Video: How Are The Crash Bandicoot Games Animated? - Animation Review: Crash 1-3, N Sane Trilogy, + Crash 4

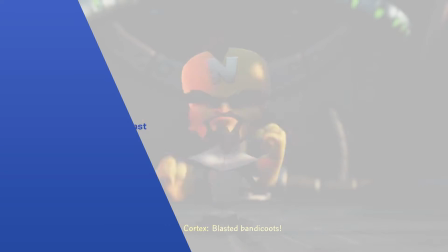(0:00)
So those who have been around the channel for a while know that I'm also an animator, and Crash 4 took me by surprise with how it looked.
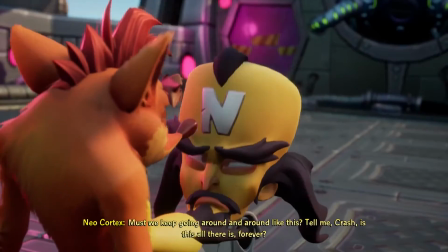(0:06)
Activision provided me a review code, and since this isn't a game for a direct port comparison, I'd be more than happy to gush about the animation for a little bit.
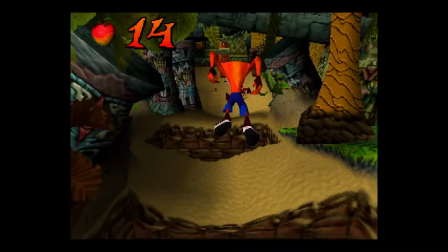(0:14)
So if you're down for this kind of content, let me know. Crash was created from the ground up to be a 3D platforming character.
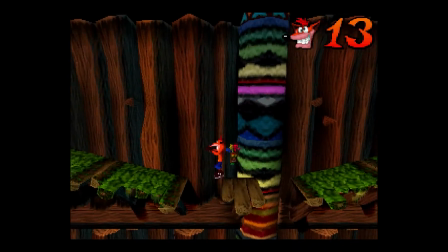(0:20)
His shape, proportions, and colors were chosen to make him and his silhouette readable from all possible angles you'd see him in a 3D space.
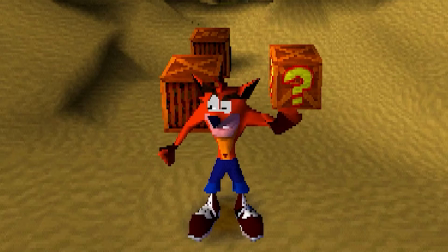(0:27)
The long limbs give him a unique silhouette, his giant face helps exaggerate his emotions to make them readable, his torso and shorts contrast in solid, untextured colors, and his gloves and shoes contrast, helping you recognize him from more angles.
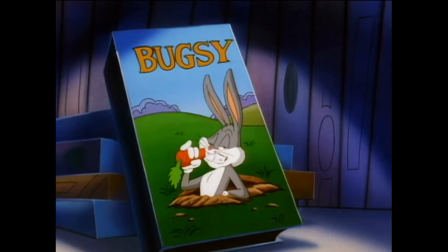(0:41)
Crash was inspired by Looney Tunes TV animation and later shows such as the Animaniacs.
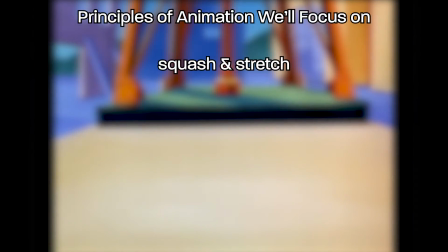(0:46)
This style of TV cartoon animation is known for its exaggerated squash and stretch, anticipation, pose to pose, follow through, and arc.
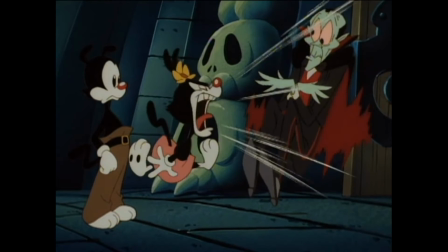(0:54)
And there's utilization of motion smears, facial expressions, deformation of character, body horror, slapstick gag comedy,
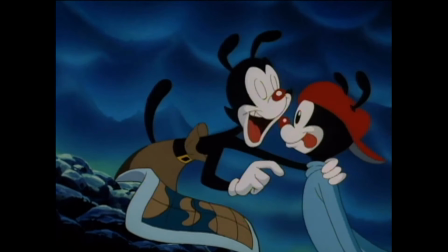(1:01)
and full body animation, as opposed to most TV animation that, for budget and time reasons, wouldn't animate more than necessary.
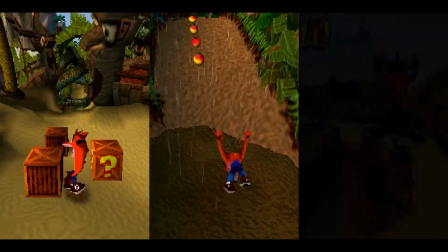(1:09)
In this video, we're going to start with a quick overview of the animation of the original 3 Crash games on PS1 and Vicarious Visions remakes of the game.
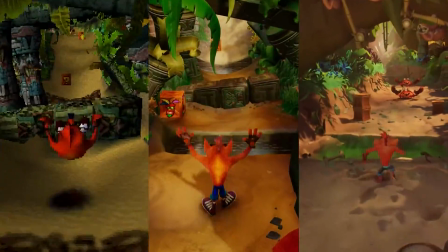(1:17)
Then we'll follow up with a review of the animation of Crash 4 by comparing it with the past titles and how they all have utilized various animation techniques,
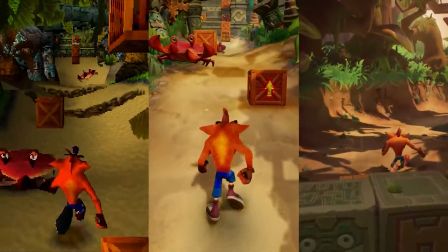(1:26)
both in form and in function.
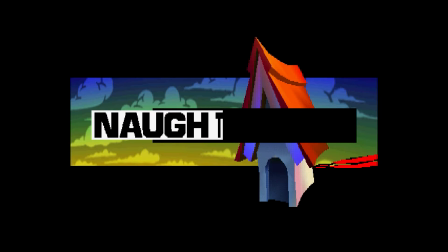(1:28)
Crash succeeded where other mascots failed through the creative programming and clever problem solving by the team at Naughty Dog.
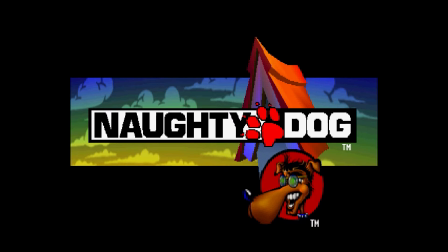(1:35)
Naughty Dog's motto was, bite off more than we can chew, then figure out some crazy complicated way to make it work.
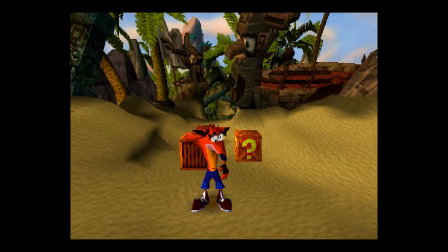(1:42)
I think a lot of programmers and designers can relate to this.
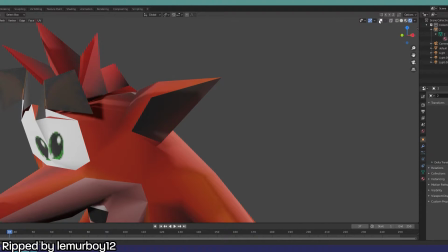(1:45)
To achieve the animation style desired for Crash, the team opted for vertex animation rather than just a skeleton system. This meant that they could deform the vertices of Crash's model however they wanted.
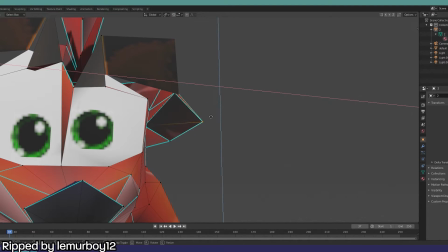(1:56)
However, real-time vertex animation was not something the PS1 was capable of.
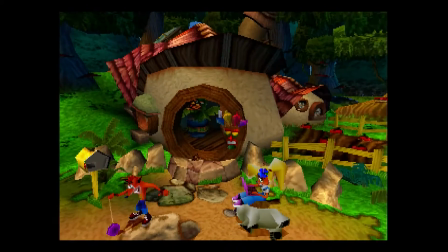(2:00)
In fact, what the PS1 was capable of was really a mystery that Naughty Dog had to crack,
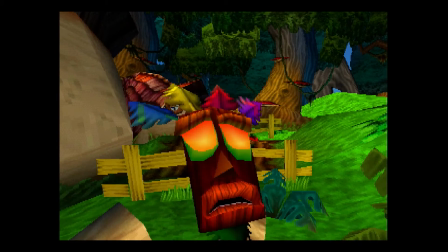(2:05)
as there was information that Sony just didn't share with all their developers, and their documentation was poorly translated to English,
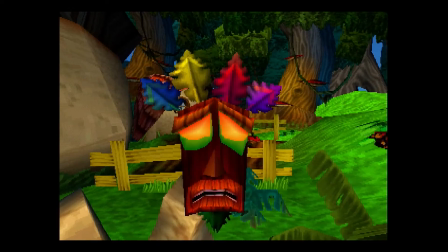(2:12)
so it was even harder for Western studios. Andy Gavin, co-founder of Naughty Dog, explains how the games run and how the team had to basically exploit the PlayStation hardware to use it to its fullest potential.
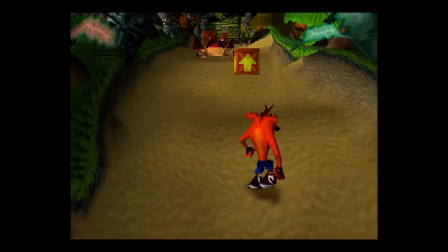(2:24)
In addition, they had to figure out how to work around the inevitable limitations, which led to these signature tunnel-like level designs.
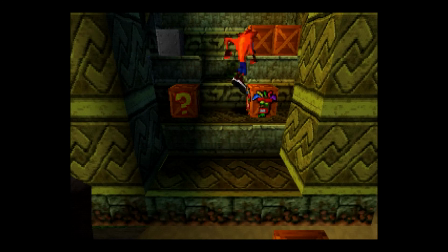(2:32)
Regardless of how the games look now, people believed in the first footage that Crash was fake.
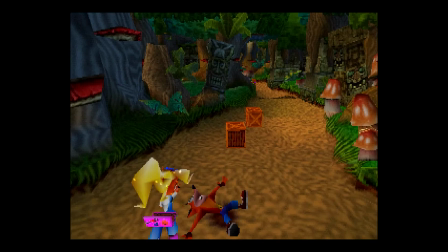(2:36)
The level designs were carefully optimized for the hardware and the animations had to be compressed and baked.
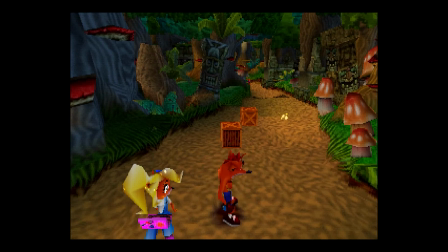(2:42)
Other characters that tried to be the PlayStation mascot, while not entirely the fault of the developers,
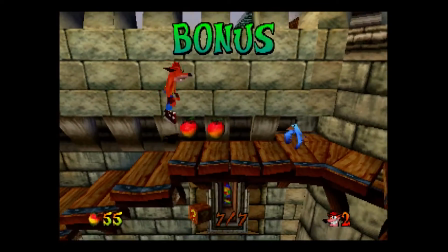(2:47)
simply did not have Naughty Dog's ingenuity and resourcefulness. They just weren't capable of animating, expressing, or controlling this well.
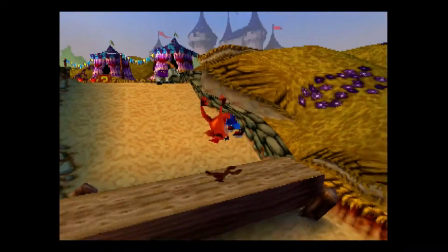(2:56)
Now for the majority of looking back at the original games, we're going to look more so at Crash 2 and 3 going forward.
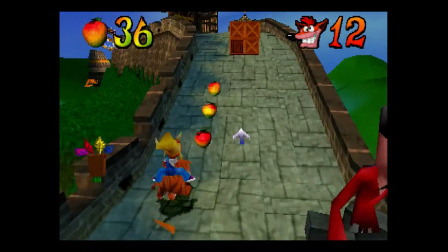(3:02)
Andy Gavin had rewritten the engine used for the games and the potential was taken even further with fewer compromises.
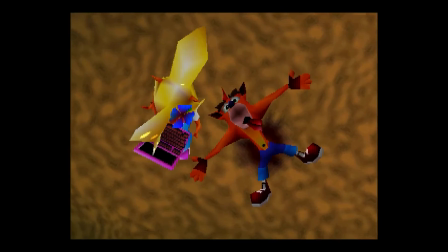(3:08)
Now Crash isn't a complex character, he's a crazy lunatic in the same vein as the silent Looney Tunes character.
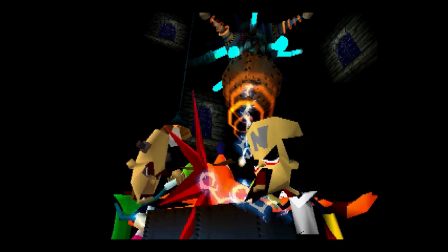(3:15)
In fact, basically everyone in these games are basically lunatics, with the one exception being Coco to a degree.
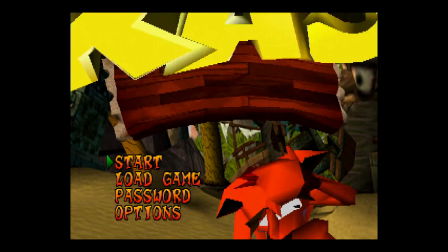(3:20)
However, Crash 1 Crash is a kind of distinct character. He's so much more intimidated by the obstacles he has to face than the others.
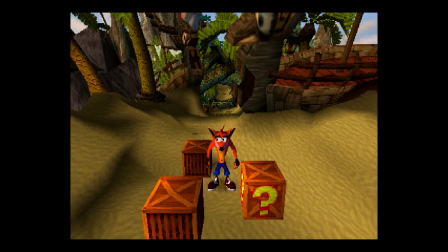(3:28)
While Looney Tunes inspired, Crash is by no means a Bugs Bunny here.
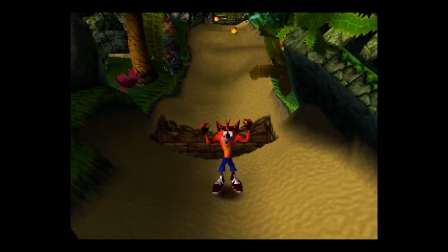(3:33)
He isn't the source of the chaos, he is the victim. This trait kind of becomes more subtle in later games, but it's a trait nonetheless.
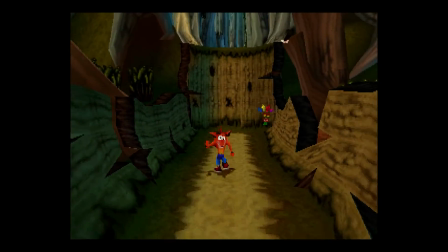(3:40)
Now, how do we infer this from how he's animated?
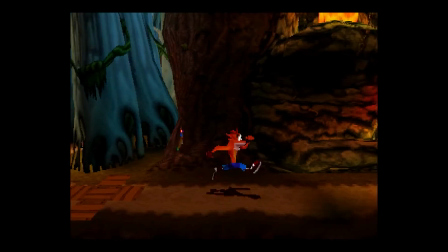(3:43)
Well, for example, given how often you'll see Crash run, it's an important animation for both his personality and it must be functional.
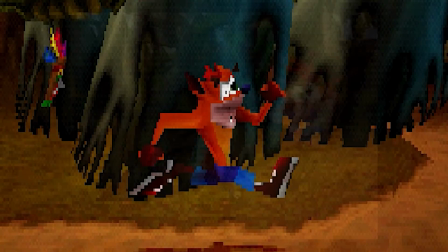(3:50)
The silhouette of his running animation is pretty clear from the sides, but remember that Crash was designed for 3D.
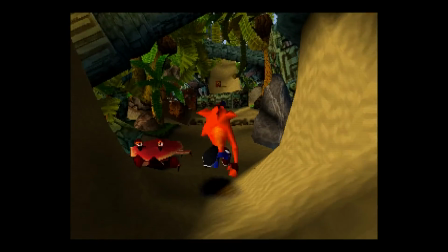(3:56)
I didn't mention staging as one of the principles earlier, but it is an important one for Crash.
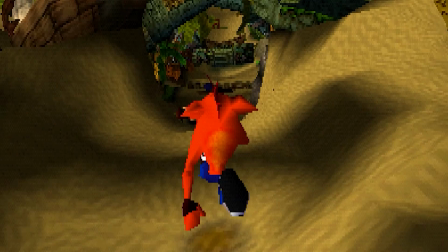(4:01)
Arguably his silhouette from behind could be better, but his giant shoes or giant face supply the clarity that they need.
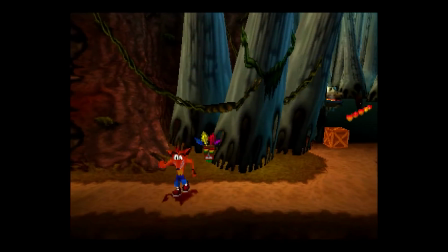(4:08)
Crash's face is important to his character as well. It's rarely ever standing still.
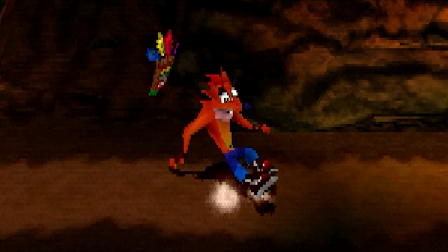(4:13)
I don't just mean his expression either, I mean his hair and his snout as well. They're always bouncing.
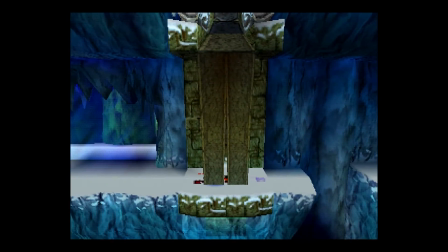(4:19)
And then there's the slapstick death animations.
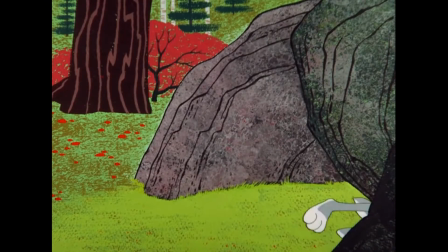(4:21)
The narrative structure of Looney Tunes cartoons are pretty loose, and the flow of the cartoons is usually done through going from one gag to another,
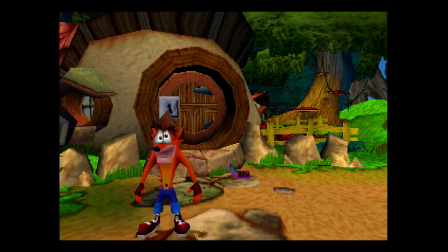(4:29)
while Crash, being a game, has limited time for its cutscene moments, so most of the slapsticks represented in the death animations.
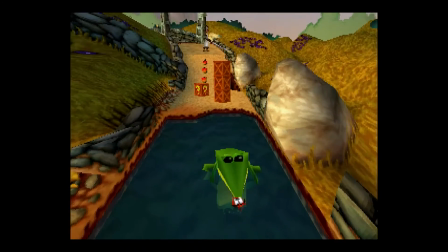(4:36)
Crash can die in so many obscure ways.
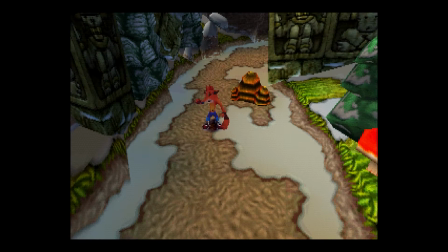(4:39)
We see the best exercise of the vertex animation approach here, like when Crash swells up like a balloon, or when he's flattened. So again, without this dedication to vertex animation that Naughty Dog had, other characters of this era just simply couldn't do this.
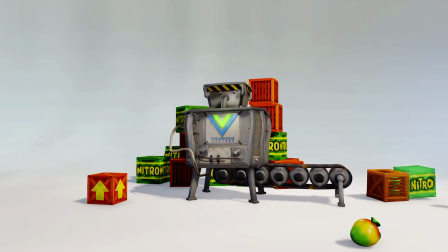(4:54)
With this recreation of the first 3 Crash games, Vicarious Visions aimed for authenticity and embellishment of the source material.
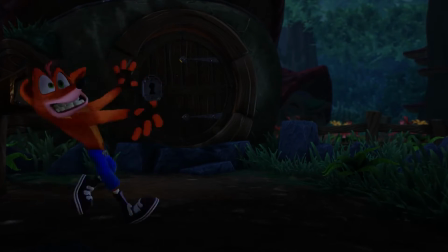(5:01)
It was important to keep the careful design choices of the character and still use vertex animation so that the face can emote as well as it did before,
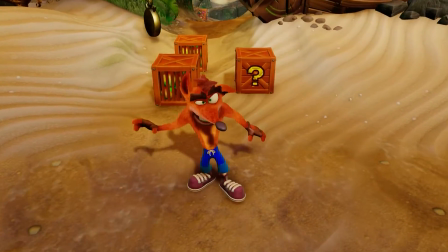(5:09)
which can be a bit trickier with models this high poly. Not to mention, he has fur shaders now.
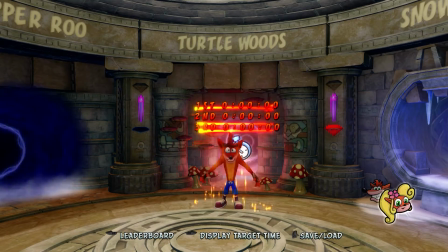(5:14)
The most significant upgrade here in terms of animation is that Coco is a fully realized playable character.
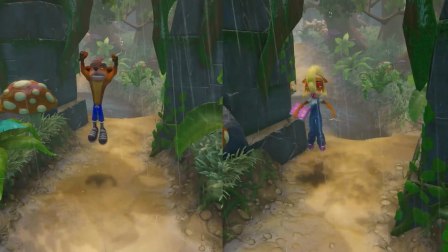(5:20)
While she plays the same as Crash, she's still full of her own personality.
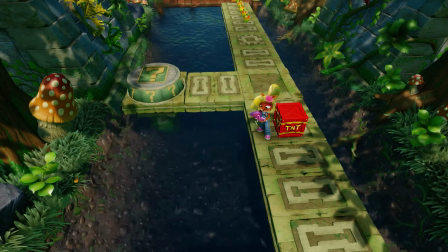(5:24)
My favorite bit of her idle animation is this one where her phone explodes and it can actually explode TNT or nitro.
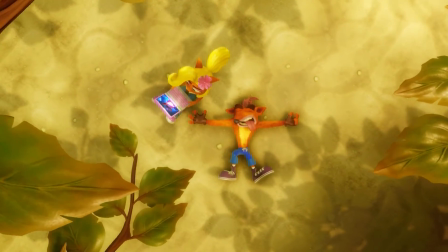(5:30)
Coco is a level-headed and grounded girl who seldom indulges in Crash's crazy.
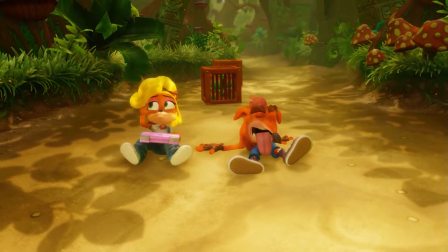(5:36)
Their dynamic is a cliche for sure, but I always argue that a good, well-done character that's cliche is still a good, well-done character.
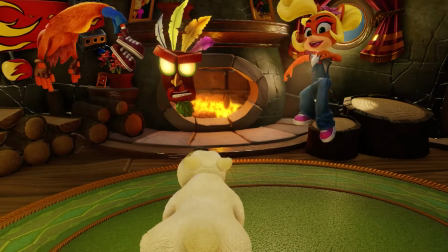(5:44)
She doesn't deform or stretch nearly as much as Crash, but she doesn't have to. It'd be out of character for her if she did anyway.
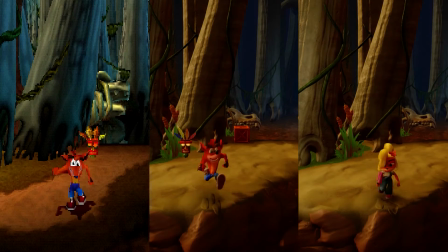(5:51)
Their run cycles distinguish the two pretty well. Look at how Crash's weight shifts haphazardly, but while Coco walks the same pace, she keeps her balance more centered.
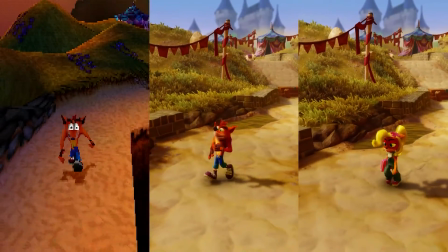(6:00)
It doesn't just stop at the run cycles, but how they walk,
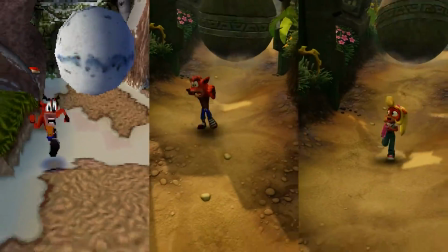(6:04)
slide on ice, run from boulders, and trek through muck.
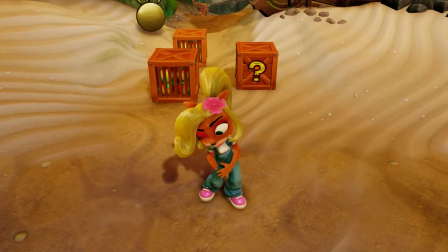(6:10)
I appreciate the effort here to flesh out Coco, like she didn't have to have her own animation for the beginning of Crash 1, for example, and yet she did.
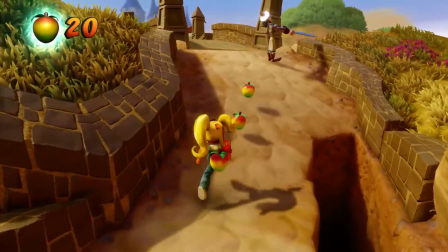(6:18)
If I had to nitpick, she did seem to get the short end of the stick when it came to the slapstick gag deaths.
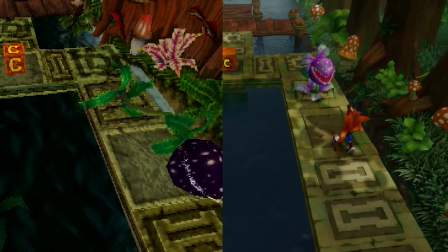(6:23)
Speaking of, the slapstick death animations were also embellished with more detail,
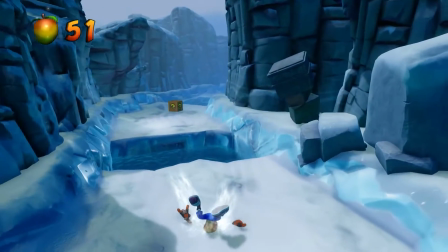(6:28)
like finger gestures like when stuck in the snow, since these weren't possible on the PS1.
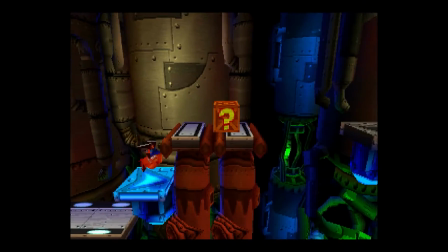(6:33)
Some of the original death animations did lack some clarity,
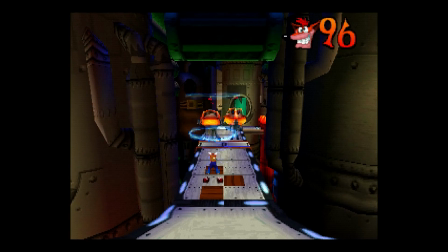(6:36)
like the one where Crash shrinks but you can still control him, but in the trilogy this is a set animation.
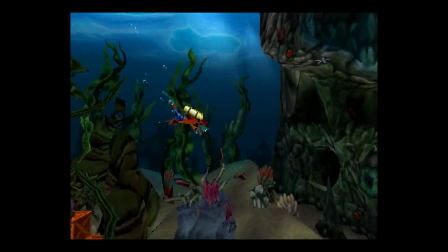(6:42)
Admittedly, there's a handful of ones I like more in the original, like Crash swelling up like a pufferfish in Crash 3,
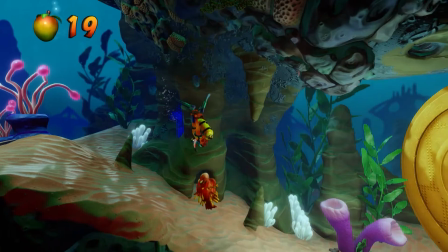(6:49)
we're shown his face, which to me just looks funnier, but in the remake he keeps his angle at where he was blown up from,
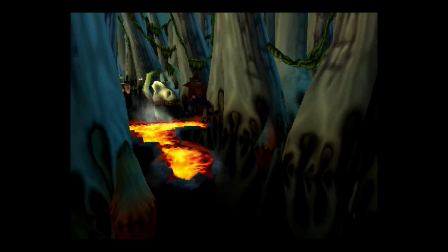(6:55)
or how Crash will bounce multiple times through lava if he runs into it, but in the remake he just falls where he is.
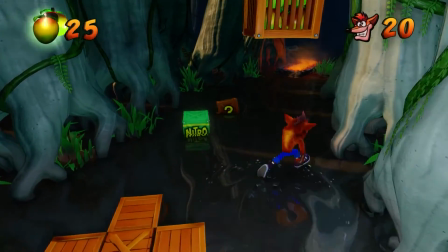(7:01)
This was pretty intentional though. The Sane Trilogy shortened death animations across the board so that you can get back into the action faster.
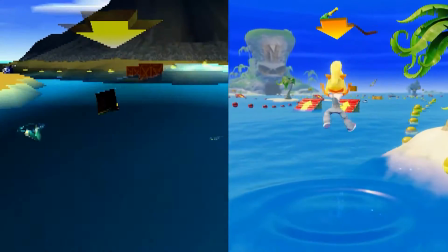(7:09)
On the flip side, anytime Coco looks right at the player after a death, it's a pretty good touch.
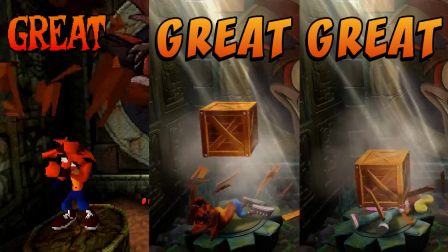(7:14)
In Crash 1, Crash and Coco will now react to being hit with boxes constantly.
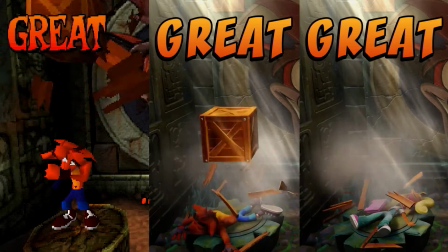(7:18)
When Sony greenlit this idea, it set a good rule of thumb as to the kind of leniency Vicarious Visions had.
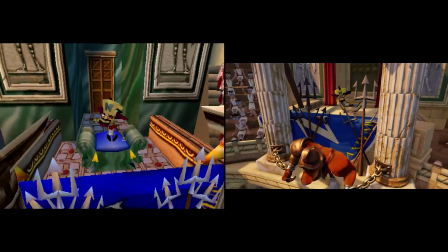(7:24)
Not to mention, it was a clever idea. We can't forget the details added to the elements around you as well, such as for enemies or bosses.
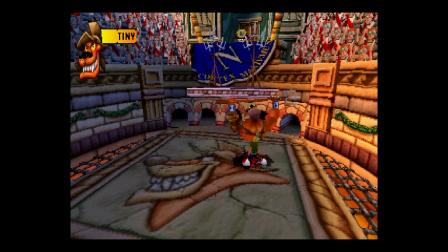(7:31)
Like Tiny, who goes from holding his lance up, which is fine, to him planting it in the ground and roaring.
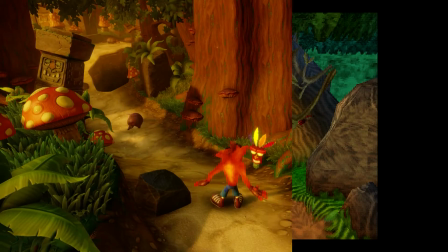(7:39)
Even better. Even when you're not focusing on the environment, all the foliage animation helps bring the atmosphere to life.
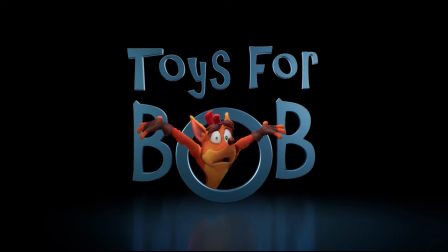(7:46)
Toys for Bob has set out to establish that while they're following up on a remake of the first 3 games,
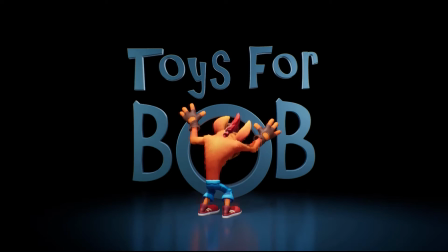(7:51)
they can develop a competent experience worthy of being a direct sequel.
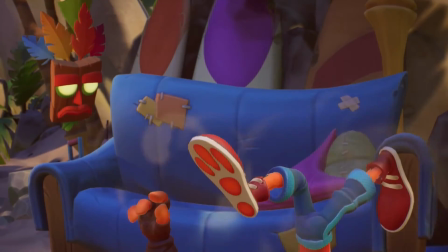(7:55)
They made a lot of choices to set their vision of Crash apart from what's been done before, while embracing the gameplay and story formula of its predecessors.